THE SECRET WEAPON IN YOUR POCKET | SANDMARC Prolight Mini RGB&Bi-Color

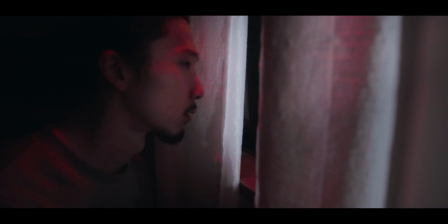[0:12] responding. Units, stand by. Roger.
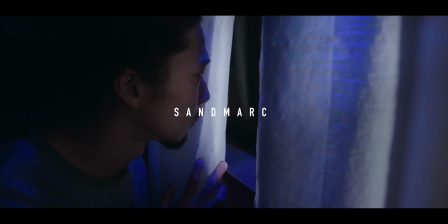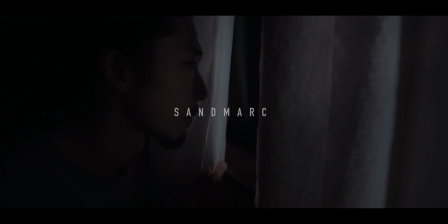How's it going, people? Welcome back to another new video and thank you for tuning in again. So what is the most important thing for us, the filmmaker, photographer? The light. Yeah, of course, it's light. Without it, we can't see anything and we can't express anything. Also, it changes how we see things, like because of the angle and the color and amount of light. So today I'm gonna show you guys something that can help our creativity, filmmaking, photography.
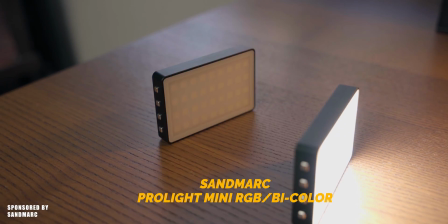[0:55]
So what I'm gonna talk about is SANDMARC Prolight Mini RGB and Bi-Color light. Actually, I'm using both of them right now. You know, of course, this is the main light, Aputure 120d Mark II, and this is just a furniture practical light. So to support this orange light, I'm using the Bi-Color here. This is on and this is off.
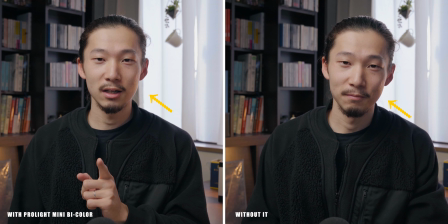[1:19]
Without this, I got the shadow at the left side of my face, but this is good, but I want to reduce it a little bit, and I wanna make this difference, light difference between here and here a little bit more like a balance, a little bit more even. So on, pretty good, huh? And another thing is this, another practical light, kind of like cyan, like a beautiful white kind of cyan color. Like this side is orange power, and I want a little bit like cyan power right here. So I'm using this for another practical light, supporting lights.
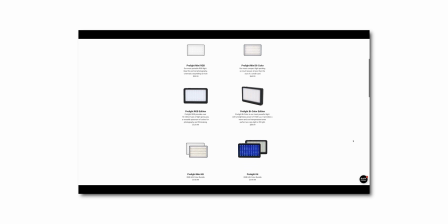[1:59]
So anyways, SANDMARC has some kinds of light, but today what I'm having right now is those small, compact, portable mini LED light.
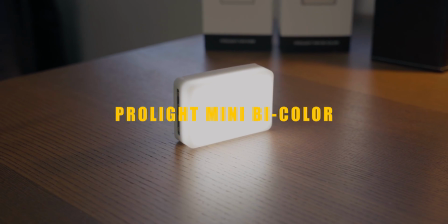[2:07]
So first, I'm gonna talk about this Bi-Color. So this one is Bi-Color, which has a color temperature from 3000 to 6500 Kelvin.
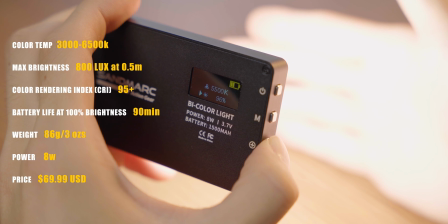[2:16]
And the max brightness is 800 lux at 0.5 meter, which is actually pretty bright. Now I'm only using like 20%. If I do 100%, wait for a second, this goes like this. So it can be the main light, and it's more than enough as the fill light. So I'm gonna make it back to 20% because it's too much right now. Okay, back to 20%, good as fill light.
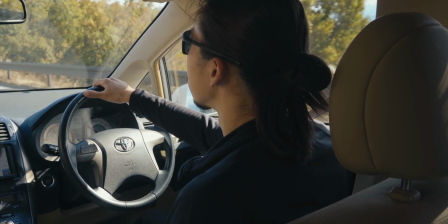[2:43]
And actually I used this light as the fill light for this short documentary, this driving scene.
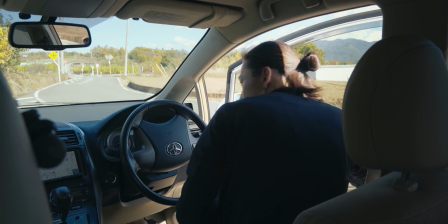[2:49]
The strong sun was hitting on me from outside of window, and I had to set exposure to that.
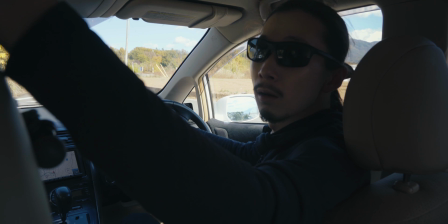[2:56]
But when that inside of car will be so dark, so I attached this light on the passenger seat, and it reduced the shadow.
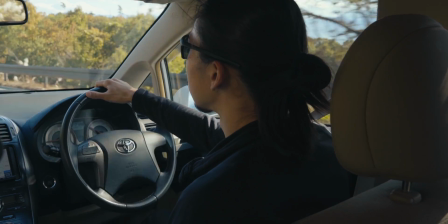[3:03]
It made the exposure difference between inside and outside more like a flat, more even.
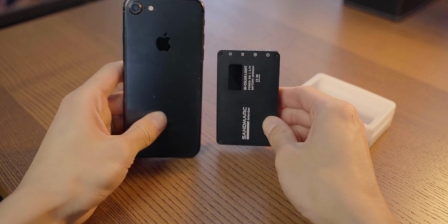[3:09]
This is really small and light, and it's way smaller than my phone.
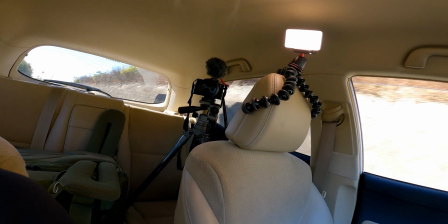[3:14]
So it was really easy to attach on something. But the build design is well thought.
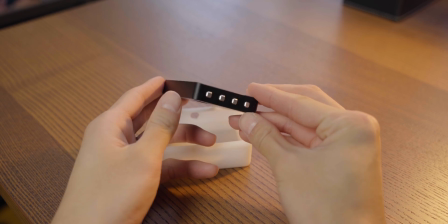[3:19]
First, this soft diffuser came with this light. If you take it off, the light itself is even more unbelievably smaller and lighter.
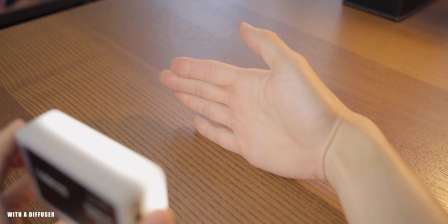[3:28]
But this diffuser can reduce the harshness from the light source, and also it can protect the body.
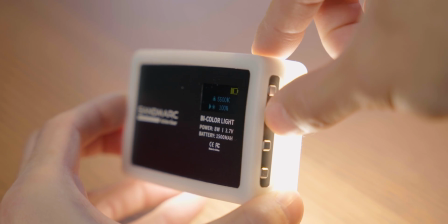[3:34]
And there are 4 buttons like power and mode, which can select a temperature or the brightness, and plus, minus.
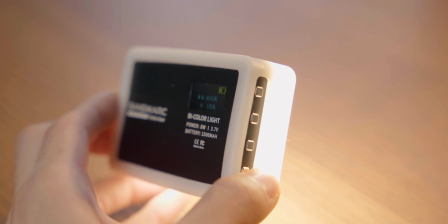[3:42]
It's so simple, but this a small display is so helpful. And there are USB-C and tripod screw.
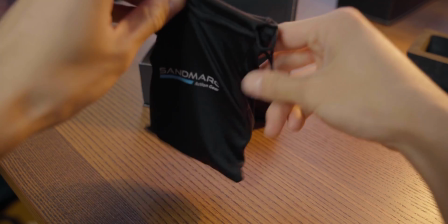[3:48]
Also this nice microfiber pouch and the camera hot shoe mount,
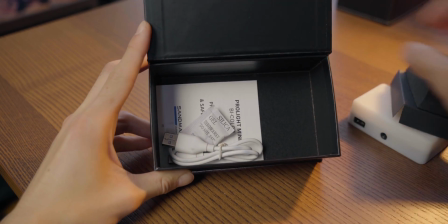[3:53]
and also USB-C cable came with a package. A lot. So it's very small, light, portable, and compact. The build quality is good, but what I like most about this light is the quality of light. There is a CRI, which is color rendering index, casually, which means the quality of light, from 0 to 100. If the number is close to 100, that means that light is considered as considered so close to the natural light.
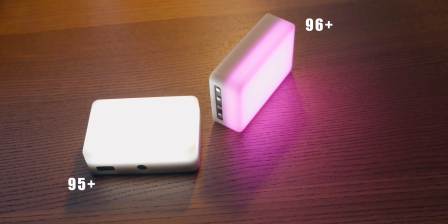[4:32]
And this light has 95 plus, which is considered as so high quality.
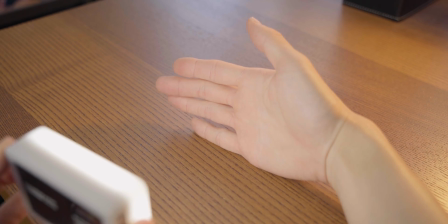[4:38]
And actually, when I look at how this light hit my skin, I thought it was pretty close to the expensive light like Aputure 120d.
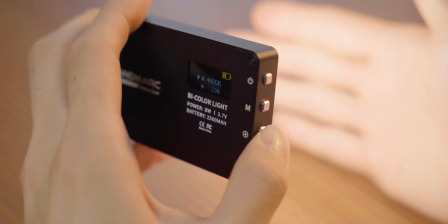[4:47]
Also, you can choose color temperature from 3000 to 6500. So depending on the light situation or the color of main light, you can be flexible with this.
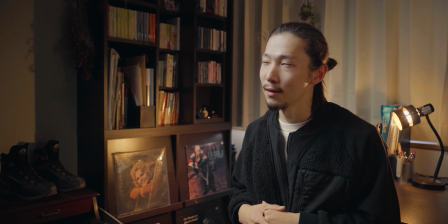[4:58]
Actually, in this talking part of the documentary, I use this as the fill light,
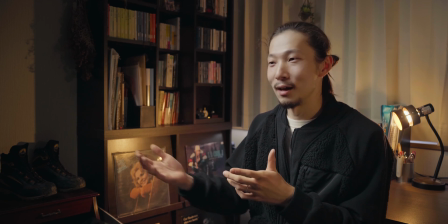[5:03]
and to go along with color of this practical orange range light. I said 3500 Kelvin and it really went well with the scene. Also, this is really powerful.
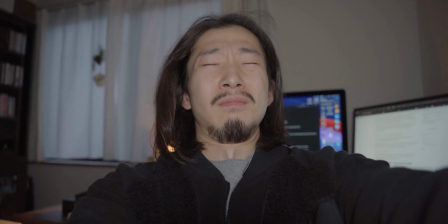[5:14]
If you do 100% brightness, it totally can make the scene bright, but it's very flat. So I think this is not good for, making, this kind of like cinematic, like a spotlight feel with a softbox, but definitely usable for vlogging or shooting outside.
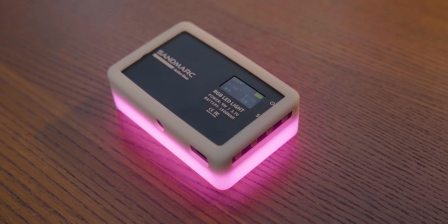[5:31]
And this one is RGB version, except its function, everything like a build quality and attachment is same.
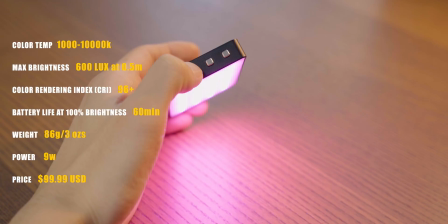[5:39]
So this covers temperature from 1000 to 10,000.
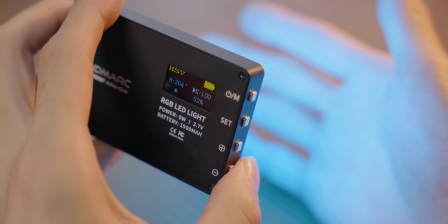[5:43]
And the cool thing is there are hue and saturation, so depending on how you set those, you can express the lighting in many ways.
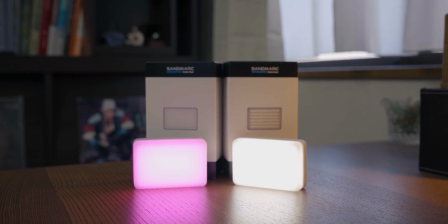[5:51]
But the maximum brightness is 600 lux, which is a little bit darker than the bi-color light.
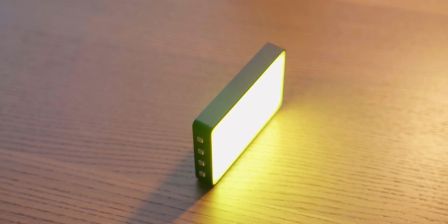[5:57]
But this RGB version has several effects.
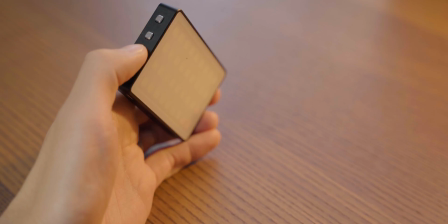[6:00]
For example, there is a lightning and police car, siren and SOS and gradually changing colors. In total, there are 9 effects. So I think having this RGB version is also good for your filmmaking photography. It'll give you more ideas. Okay, so this time for the intro B-roll, I only used those 2 lights.
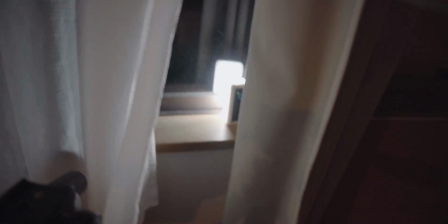[6:22]
For the main light, I used bi-color to express the headlight of the car, the light from the outside.
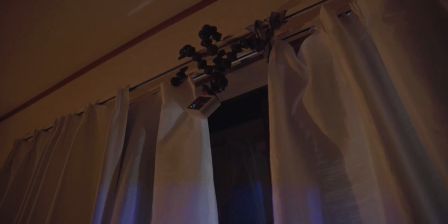[6:30]
And for the effect, the police car siren, I used this RGB version. And I think having those kind of small portable light is so important no matter what you shoot, no matter what your genre is, no matter what your style is.
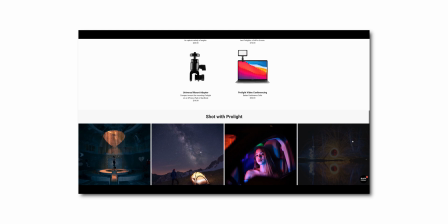[6:47]
If you shoot portrait and product, this RGB version works as a good spice. And of course, this bi-color is good for supporting fill light, maybe the main light. And if you're a vlogger, definitely this bi-color works perfectly. I will definitely bring this bi-color for my next trip.
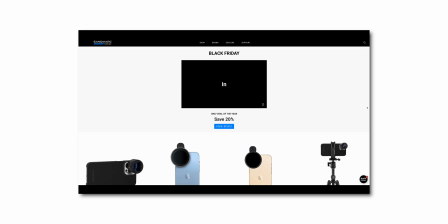[7:07]
So you can have one or both of them. Actually, between November 19th and 27th, the Black Friday sale is going on,
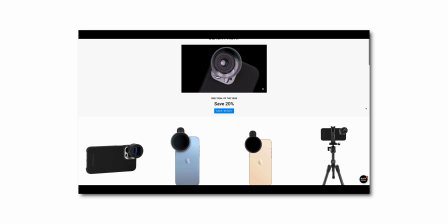[7:15]
and their product includes those Prolights and variable ND filter will be 20% off.
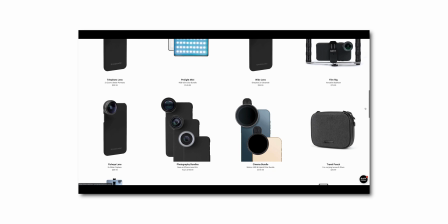[7:21]
Yeah, that's a good deal. So if you're looking for the mini portable LED light or other camera accessories, now is the time. I will put the affiliate link in below, so if you want to support this channel or yourself, treat yourself or the SANDMARC, this company, just get some through that link and boost your creativity. Okay, this is it. If you have any questions, thoughts about this SANDMARC Prolight bi-color and RGB LED light, don't hesitate to leave the comment below. So today's topic is pretty much it, and thank you for watching this video. If you like this one, show me a thumb and hit the subscribe, and I'll see you in the next episode.